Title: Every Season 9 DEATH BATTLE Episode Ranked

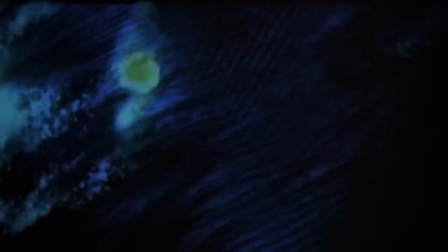The Predator's analysis, no I'm not using that name, I think is actually a bit better.
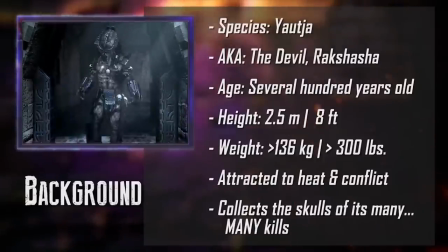Now, I know the main point of contention here is that it's a composite predator, which picks attributes from contradictory clans.
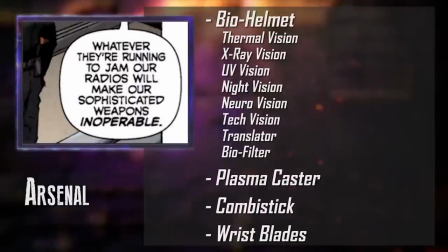And I gotta say, I don't really care, to be honest.
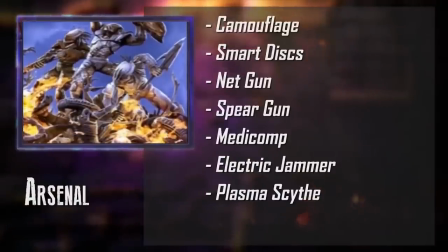They clarified they were compositing, so I'm not bothered by it for the same reason I'm not bothered by the idea of a composite Pokemon or composite actor fight like Arnold vs. Stallone.
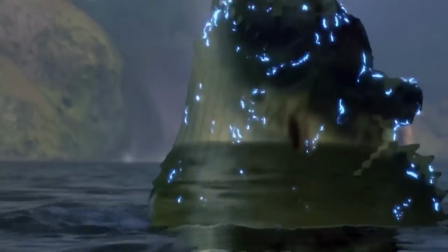Sure, there are individual predators with established characters like Wolf, but if you think I'm gonna sit here and say with a straight face, I would have preferred if instead of covering the wider franchise,
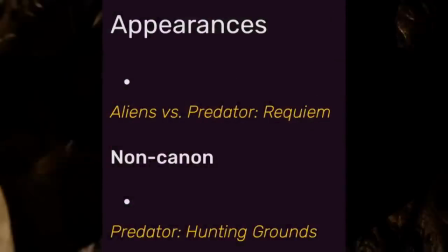they exclusively focused on AVP Requiem, then you were off your goddamn rocker.
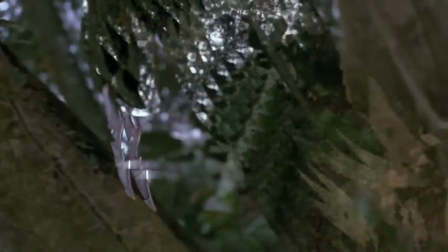But yeah, solid analysis, which was an interesting learning experience for all the various media across the franchise, though I'm not really fond of any of the jokes.
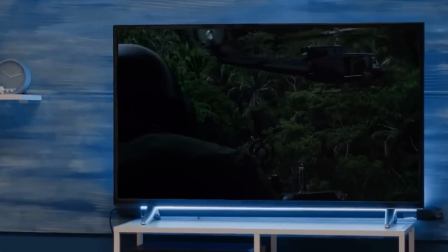The funniest part to me was when Wiz said 1987, which isn't because it's a good joke or even intended as one, my brain is just mush at this point.
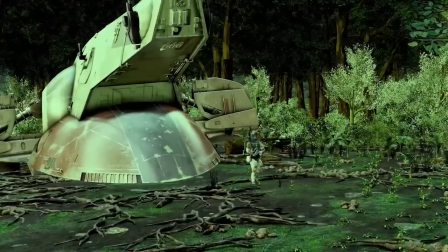So, the fight then. Honestly, the first half is pretty good. Not amazing, but I really like it.
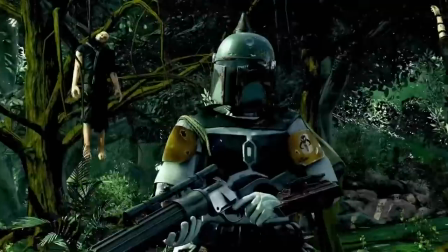The atmosphere it builds with the POV shots affect discovering the corpses in the trees and predator stalking him make for a really sick start.
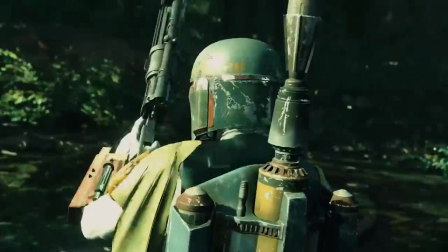I like that Boba's 360 vision allows him to counter the predator's sneak attack, and the rest of the fighting from then on is solid.
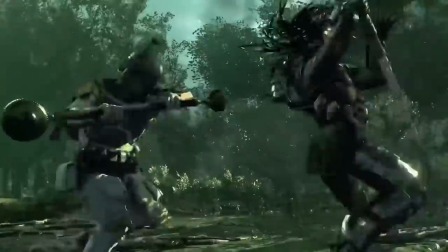I like the brief ranged battle, the armblade and funny stick fights are really well animated, both are getting to use a good amount of weapons, it has picked up a lot of momentum.
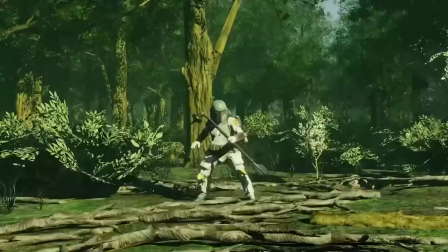Then it kind of loses a lot of it. The smart disk bit is cool in concept, but also kind of weird that Boba doesn't see the surprise attack coming this time.
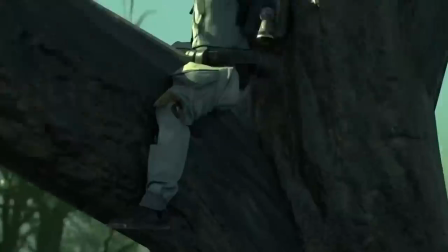He hides behind a tree, climbs it, and drops a grenade on Predator, which is a good way to show his more dirty method of fighting,
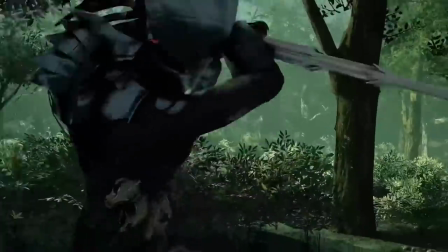but the Predator stabbing the tree despite his thermal vision makes him come across as kinda stupid.
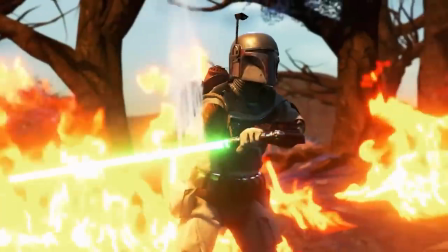The following bit effect cauterizing his wound with a lightsaber is metal as hell and is easily my favourite part of the fight, but after this is where it kinda starts to nosedive.
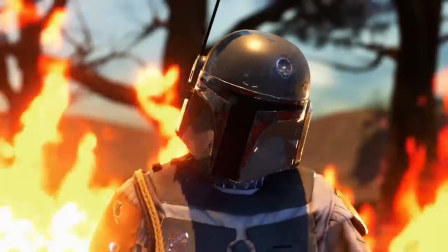The previously fluid melee combat is followed up with his weird-looking mindless swinging. I wish Boba had gotten some spin on the ugly motherfucker line that fits him better rather than saying it verbatim.
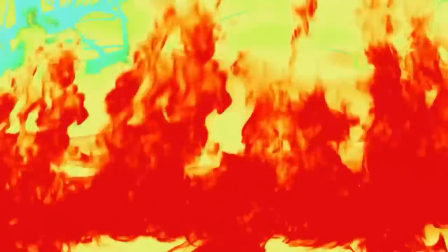Predator knocks him down and then stops for whatever reason. I know he can't see Fett but he should still be able to see the lightsaber and there's no reason for him to believe that he's moved.
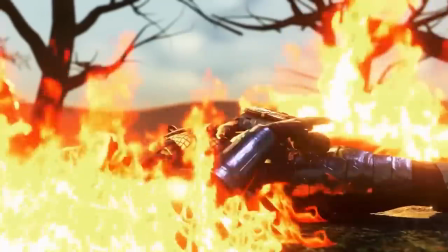Then Fett floors him by cutting just the plasma scythe and then Predator uses the self-destruct as a way to try and kill Fett when it's something that's only supposed to be used as a means to erase all evidence of itself while giving its killer a chance to escape. It's also framed like Fett takes it head on at the epicentre when the conclusion makes the point that he'd need to get 50 meters away from it.
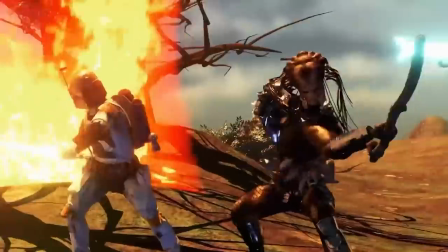It's such a shame because they were doing so well and then the climax of the fight devolves into borderline incoherent nonsense.
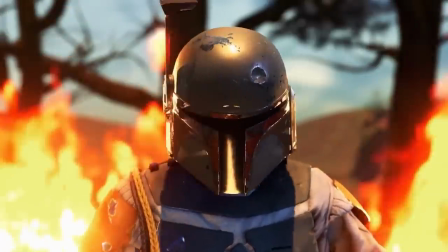And a lot of the fixes seem like they'd be really simple in theory. Tweak the reference line to have Boba say something like, I've seen worse, which acknowledges the iconic quote but fits his character better,
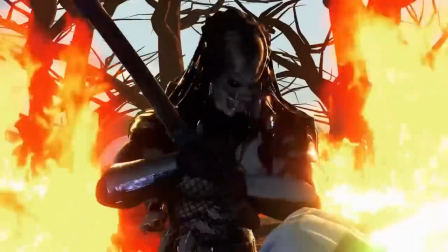have him turn off the lightsaber when he's on the floor and dodge the final scyth swing so he's able to get the jump on Predator with an attack that actually makes
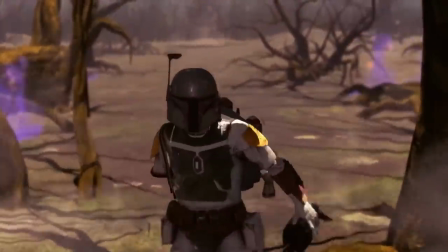contact, and show him escaping the danger zone of the self-destruct by the skin of his teeth.
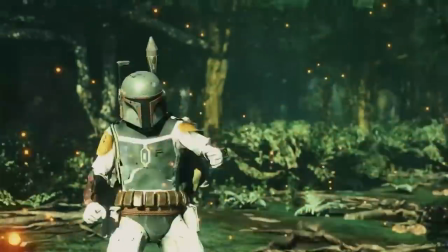I think this ranking segment has turned out about as long as my dedicated review of the episode, which is kind of funny to me.
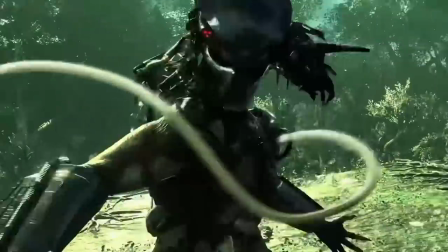But yeah, I still stand by this being a good episode.
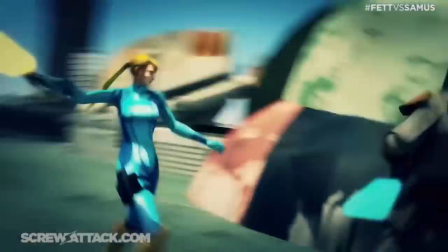Not one I feel especially strongly towards and I do still prefer Fett vs Samus Remastered, but a rewatch did make the good stuff here stick out even more.
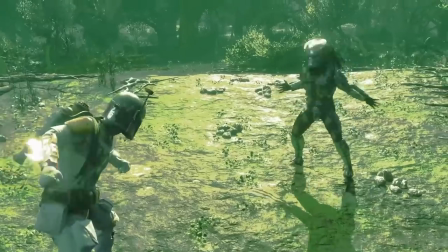Good stuff that I feel like the community has kind of brushed past because this happened to be unfortunately the weakest outing in the first half of the season.
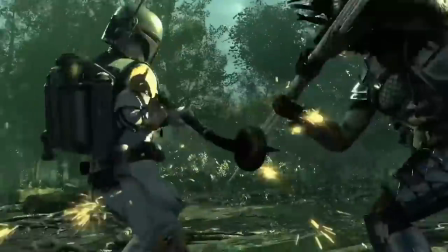It's basically the single episode equivalent of season 7.
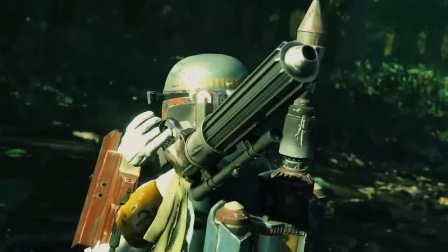After following up a bunch of widely beloved episodes, this one sticks out as the disappointment because it was merely good in a sea of seasonal highlights.
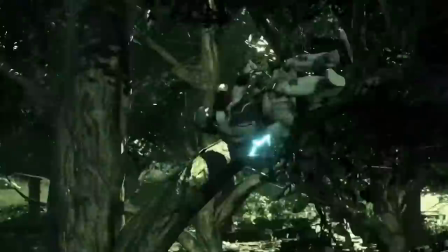I mean, yeah, it is the end of the streak of bangers for a lot of people, but that was kind of inevitable to happen.
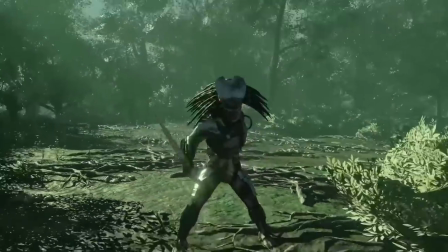No show is going to be able to put out nothing but banger episodes all the time, it's just not feasible.
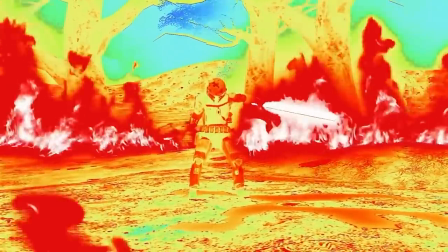Looking at it on its own merits, this is still pretty decent, and I'd say it's worth revisiting to give another shot.
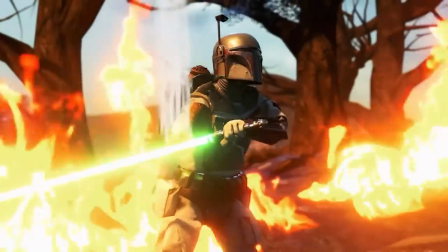Sure, the problems may stick out more, but the good stuff is worth it, I think.
Lightning pours from the clouds!
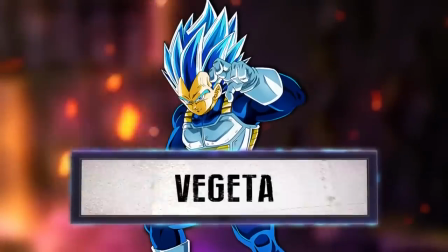I'm not going to be making many friends with the Dragon Ball fanmates today, am I? I really like Thor vs Vegeta.
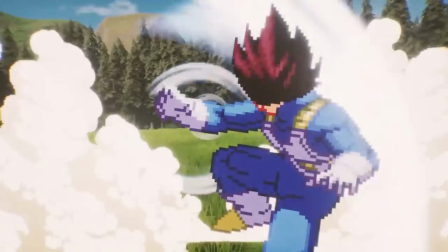I can't say it sticks out as one of my favourites of the season though like it does for so many other people.
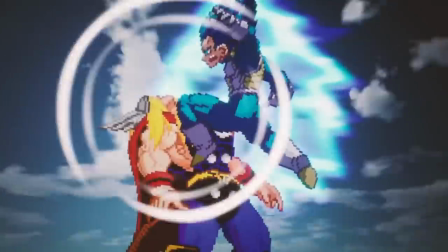This is one of the most common picks I've seen for number one on these kinds of lists, or at least it was back during the mid-season break, I don't know if that's changed at all.
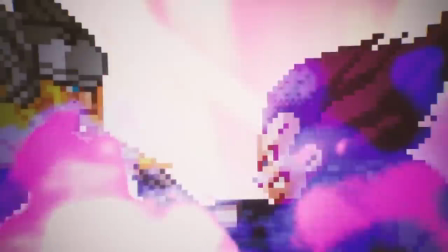And to an extent, I can actually agree. The best stuff in this episode is some of the best in all of season 9.
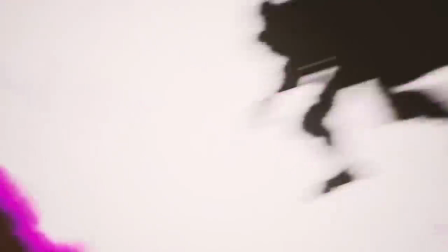The music? Absolutely phenomenal. The fakeout at the end? Genuinely got me on my first viewing.
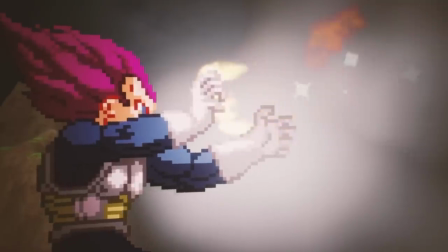The way it's framed with the music slowing down makes it really effective at faking the viewer out. And the final flash is a season highlight for sure.
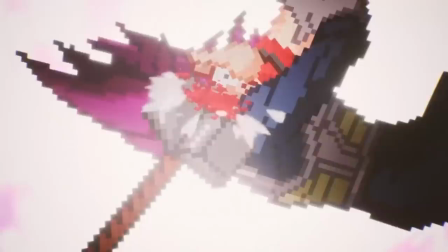The death? Nasty as hell.